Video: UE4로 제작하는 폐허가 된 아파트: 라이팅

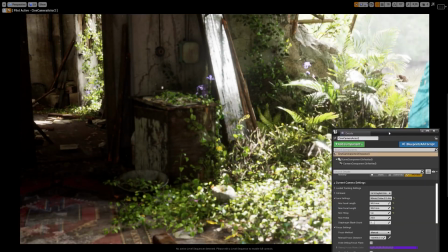(4:21)
I always use the cine camera because then I can simulate different lenses and when I take photos in real life I always shoot
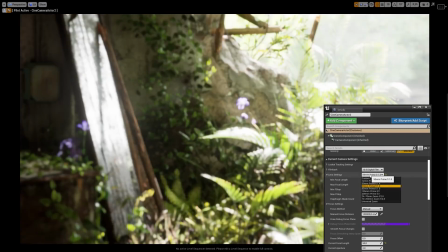(4:29)
with a fixed lens of 35 or 30 or maybe 50 millimeter and I tend to use the same kind of lenses in Unreal as well.
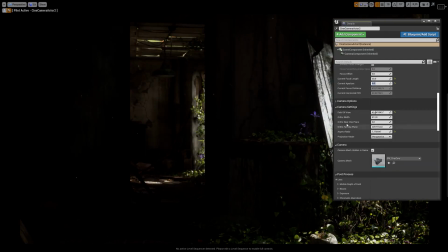(4:40)
And being able to use the cameras in Unreal in the same way as you would use a camera in real life is a really valuable tool.
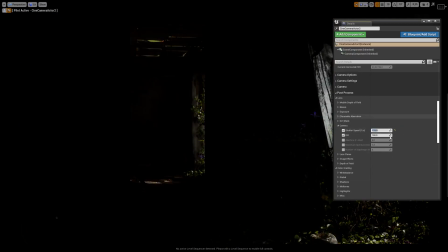(4:49)
It enables you to become kind of a digital cinematographer of your own world.
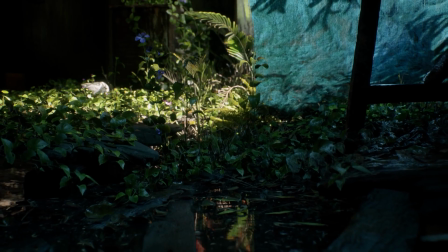(4:56)
Once I've settled on a few camera angles I start making lighting improvements and
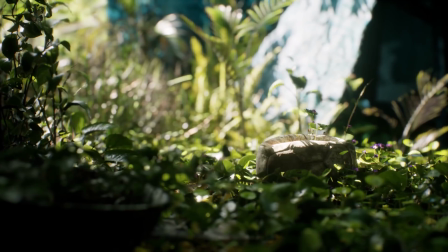(5:01)
start working with post-processing and grading just to get the most out of every single shot.
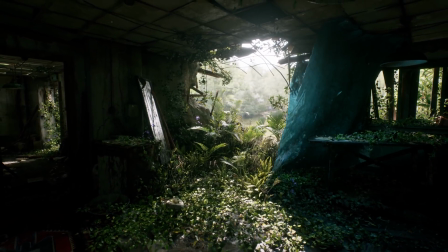(5:07)
Now, had I approached this scene from a more cinematic point of view, I would have placed rim lights and fill lights all over the place just to bring out the crispness of every single shot,
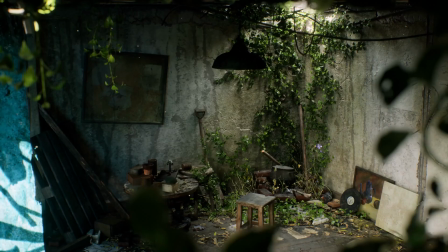(5:15)
but I wanted this scene to be more of a 360 scene so you could view it from any angle you want without being constrained to one specific camera shot.
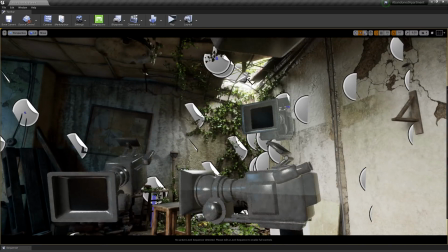(5:23)
So apart from a few fill lights here and there I kept it quite clean.
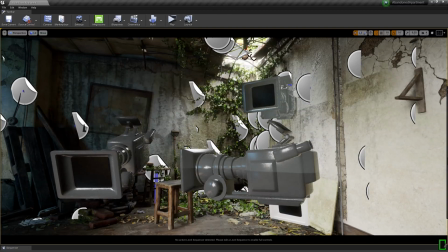(5:28)
As an example in a few of my shots I realized that I needed the ambient light coming in from the collapsed part of the roof to be a bit more intense so
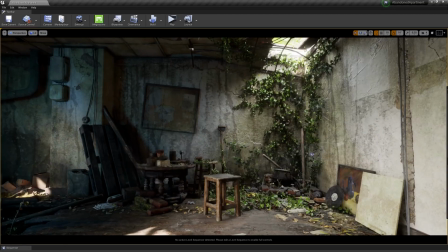(5:37)
instead of having to rebake the lighting which would take a long time just to rerecord that shot I just placed a
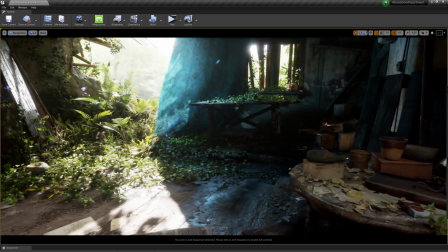(5:45)
simple rectangular light and turned up the the light intensity a little bit and you can see for the tarp I did the same thing.
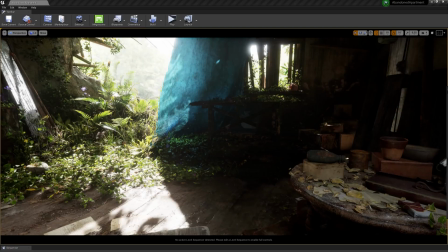(5:53)
I thought that part of the scene became a little too dark in some of the shots so I just decided
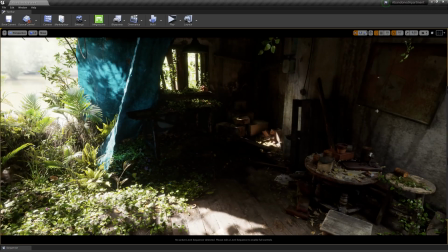(5:58)
to add a couple of small lights to give everything a bit of a blue tint
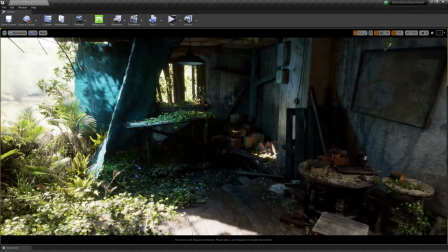(6:05)
and you can all you know delete those lights if you want to or if
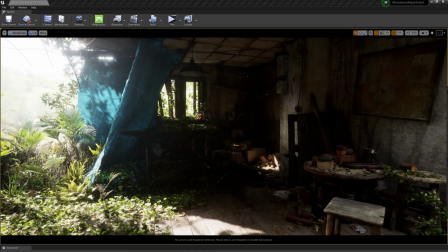(6:10)
you want to keep them but save on performance you could just bake them down I mean it's really up to you.
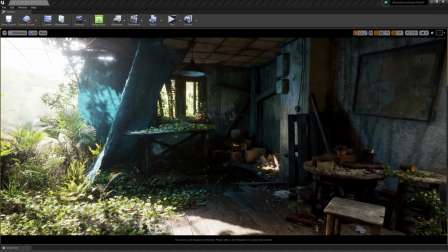(6:15)
I've built the scene so that it's it looks as good as possible without those lights but I still wanted to leave them in so that I would kind of make sure to
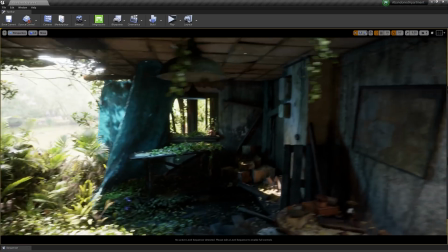(6:23)
demystify my my lighting workflow so that everything is as true as possible to the final renders that you guys see.
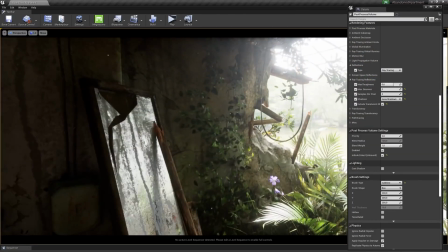(6:36)
Also for my renders I used the ray traced reflection and to get rid of the noise when I have
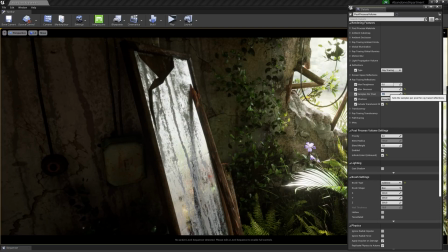(6:43)
very few samples I tend to bump it up to like 10 or 15 so you get a really smooth and clear reflection.
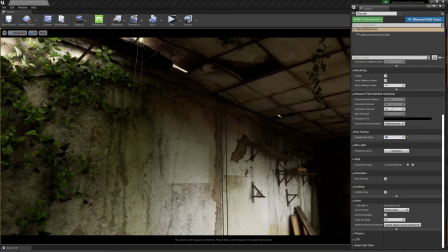(6:51)
I do the same thing for the ray tracing on the skylight since it tends to be quite noisy in low light environments with only one or two samples. I bump that up to like 10 or 15 when I do vendors.
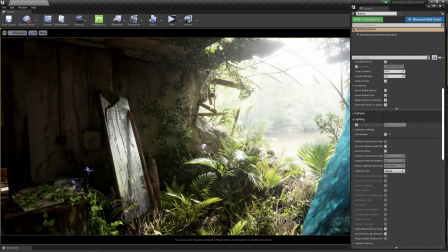(7:05)
Both of these things really destroys the performance but when you're doing vendors you don't have to care about that so you
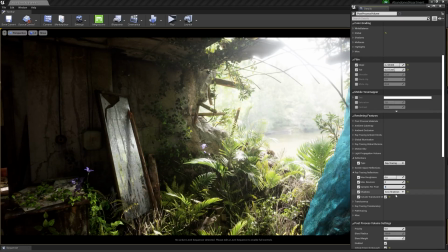(7:10)
can just bump it up to whatever looks nice and then you can adjust it if you wanted to run at a decent FPS.
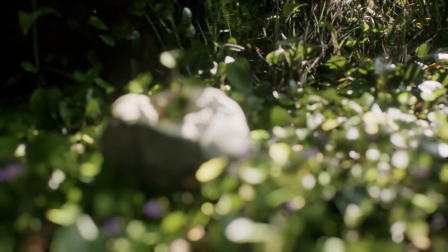(7:20)
And that's it for my final video on this abandoned apartment scene.
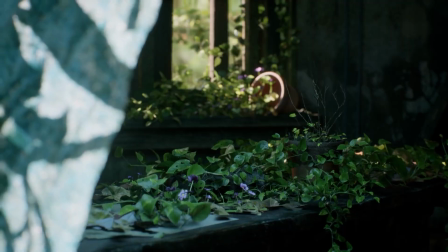(7:26)
I really hope you guys enjoyed it and if you have any questions or maybe suggestions for what
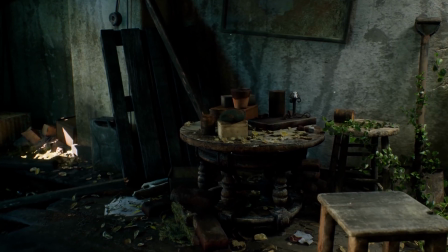(7:31)
you would like to see in one of our next tutorials be sure to write those in the video comments.
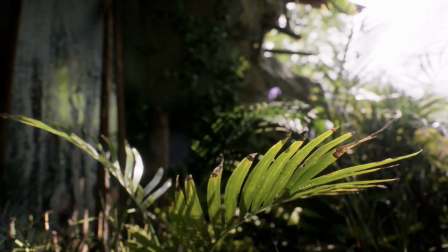(7:36)
And I hope to see you all next time!